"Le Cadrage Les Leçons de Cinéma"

Bonjour. Bonjour. Je cherche le réalisateur. Là-bas, au maquillage, mais je crois qu'il n'est pas dispo. Ah, d'accord.
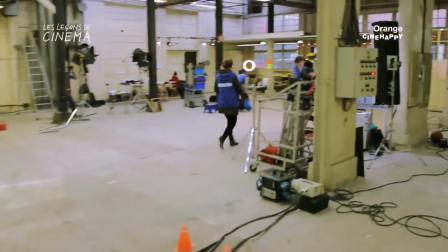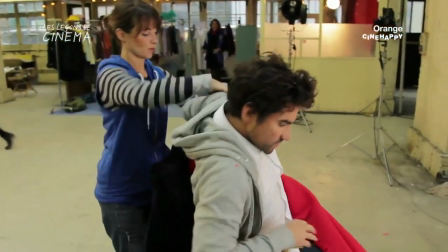0:19 Hey, vous êtes là. Excusez-moi, j'ai travaillé toute la nuit, j'ai peu dormi.
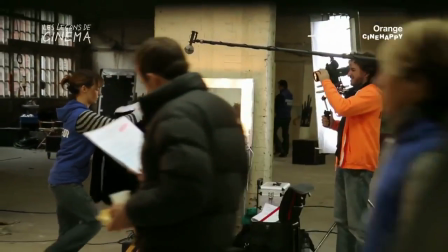0:27 Par respect pour vous, j'ai demandé à ma maquilleuse personnelle de me faire un petit soin du visage.
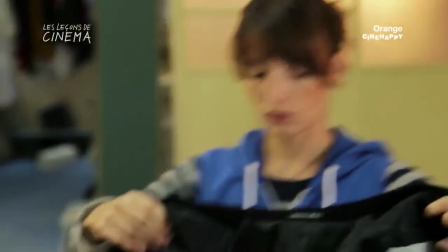0:32 Vous savez, cette jeune femme a des mains exceptionnelles. Et grâce à elle, j'ai une mine superbe.
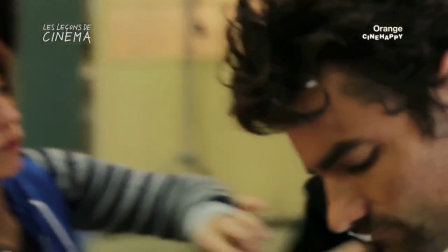0:39 Hein. Faites quelle valeur de cadre, là? Je suis en gros plan. Eh ouais, non. Eh, plan, alors, s'il vous plaît. S'il vous plaît, j'ai très peu dormi. Allez, venez. Suivez-moi.
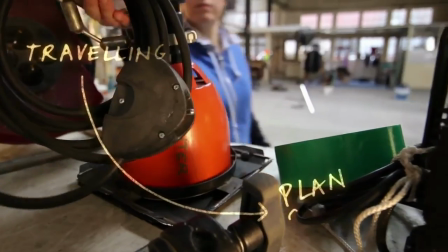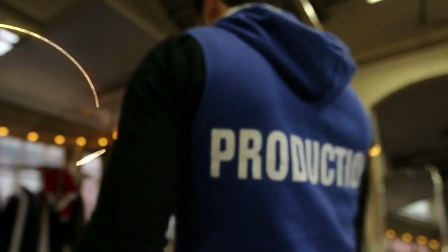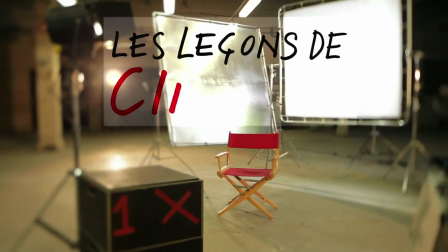Aujourd'hui, dans la leçon de cinéma, je vais vous parler du cadrage. Le cadre, c'est tout ce que vous voyez à l'image. Et la personne qui s'occupe du cadre s'appelle un cadreur. Hein ? Alors, le cadre a plusieurs valeurs, plusieurs échelles en fonction de ce que l'on veut montrer. T'es prêt, monsieur le cadreur ? Prêt. Attention, interro surprise. Le plan d'ensemble. Et voilà le plan d'ensemble. Aussi appelé dans le jargon télé le Dallas, de la série américaine que regardaient vos parents, voire vos grands-parents. Parce qu'à chaque changement de lieu, on passait par un plan d'ensemble. Et au cinéma, on appelait ça ESTA, ESTA comme Establishment, plan de situation.
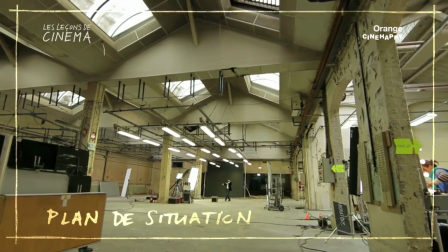1:43 Ce plan permet de situer l'action dans son ensemble. Et maintenant, le plan de demi-ensemble.
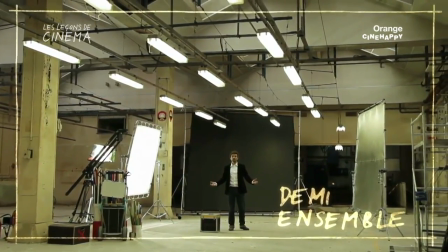1:52 Le plan de demi-ensemble qui permet aussi d'avoir une vision d'ensemble tout en se concentrant sur une partie de l'action ou du décor.
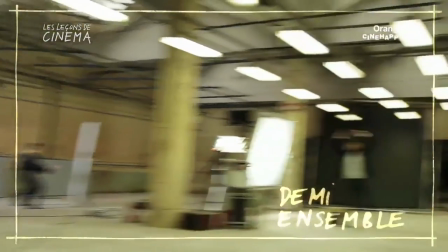2:00 Non, c'est moi l'action, c'est moi. Oh, par là. Merci, lui c'est pour plus tard.
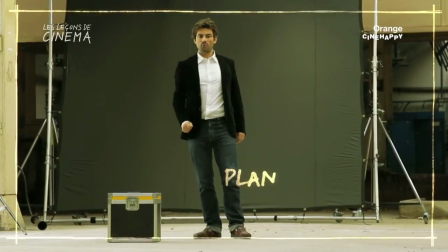2:06 Et maintenant, le plan moyen. Le plan moyen permet de découvrir votre protagoniste de la tête aux pieds.
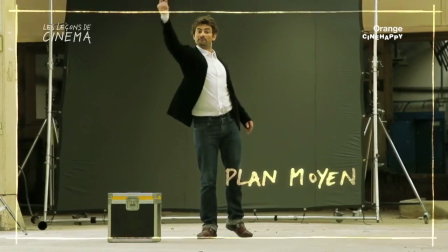2:14 Ce qui n'est pas forcément une bonne chose. Le plan américain. Le plan américain, c'est pour les westerns.
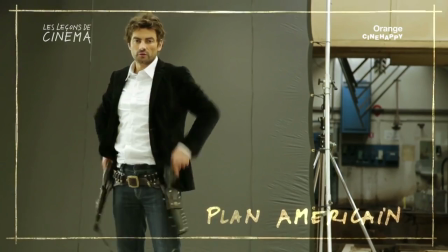2:20 On cadre juste en dessous des coltes. Pan-pan.
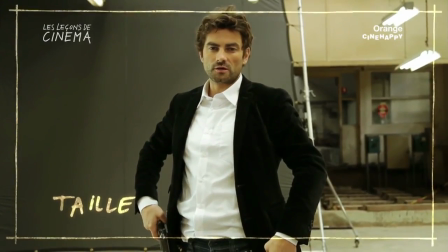2:26 Le plan taille, ou plan rapproché. Les expressions deviennent visibles.
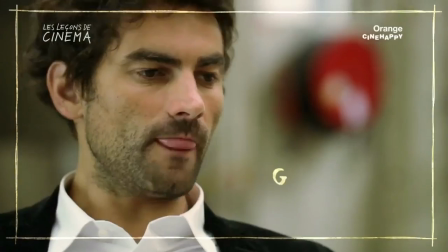2:35 Et vas-y, zoom un coup, le plan poitrine, et après on connaît la suite, le gros plan, et le très très gros plan. Pas trop près, je t'ai dit. Mais t'as été bon quand même. Hein. Alors, bien entendu, le cadrage ne se fait pas au hasard. Toutes ces valeurs de plan ont un but très précis pour renforcer le récit. Et c'est justement ça, mon rôle de metteur en scène, vous voyez? Mais je vois que tu veux rentrer dans la confidence. Hein? Alors le cadrage, voilà comment ça marche.
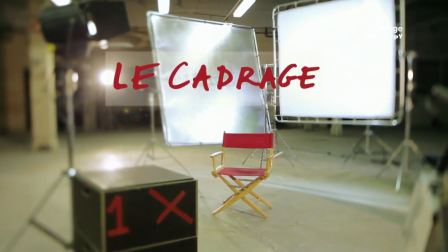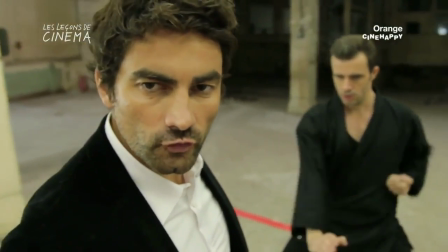3:05 Donc là, moi, je vais tourner une scène de kung-fu. Un véritable duel à mort.
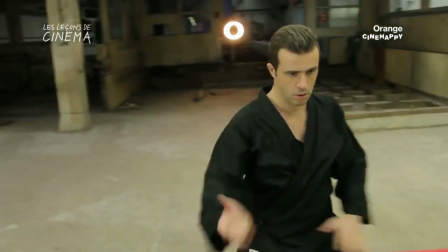3:10 Ok, lumière! Donc, tu rentres dans le lieu.
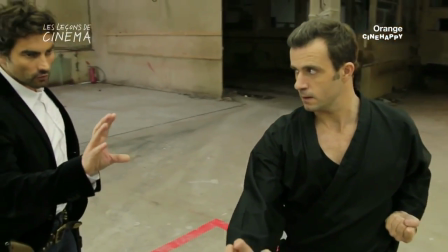3:16 Tu découvres le lieu. Okay. Tu attends, et là, tu vois ton adversaire.
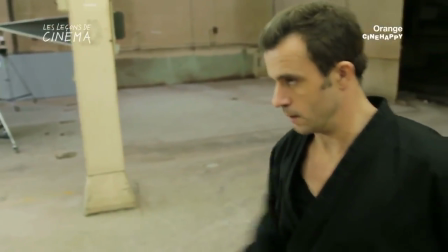3:21 Et ensuite, fight! Ok? Ok, on y va, moteur demandé!
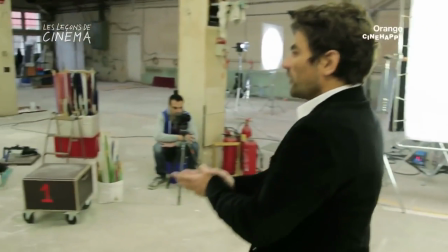3:30 Ça tourne, tourne ensemble. Plan d'ensemble. Action.
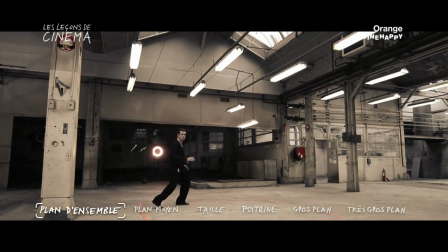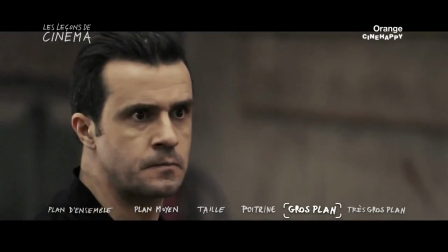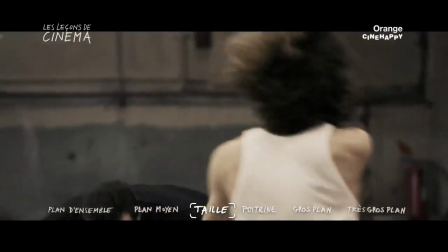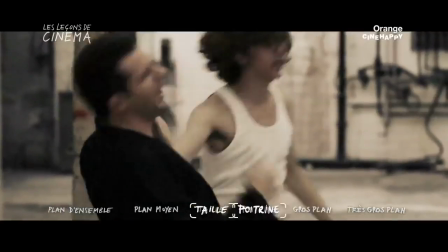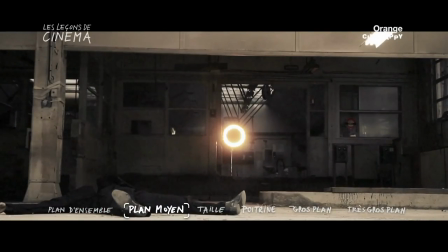4:13 Coupé ! Coupé !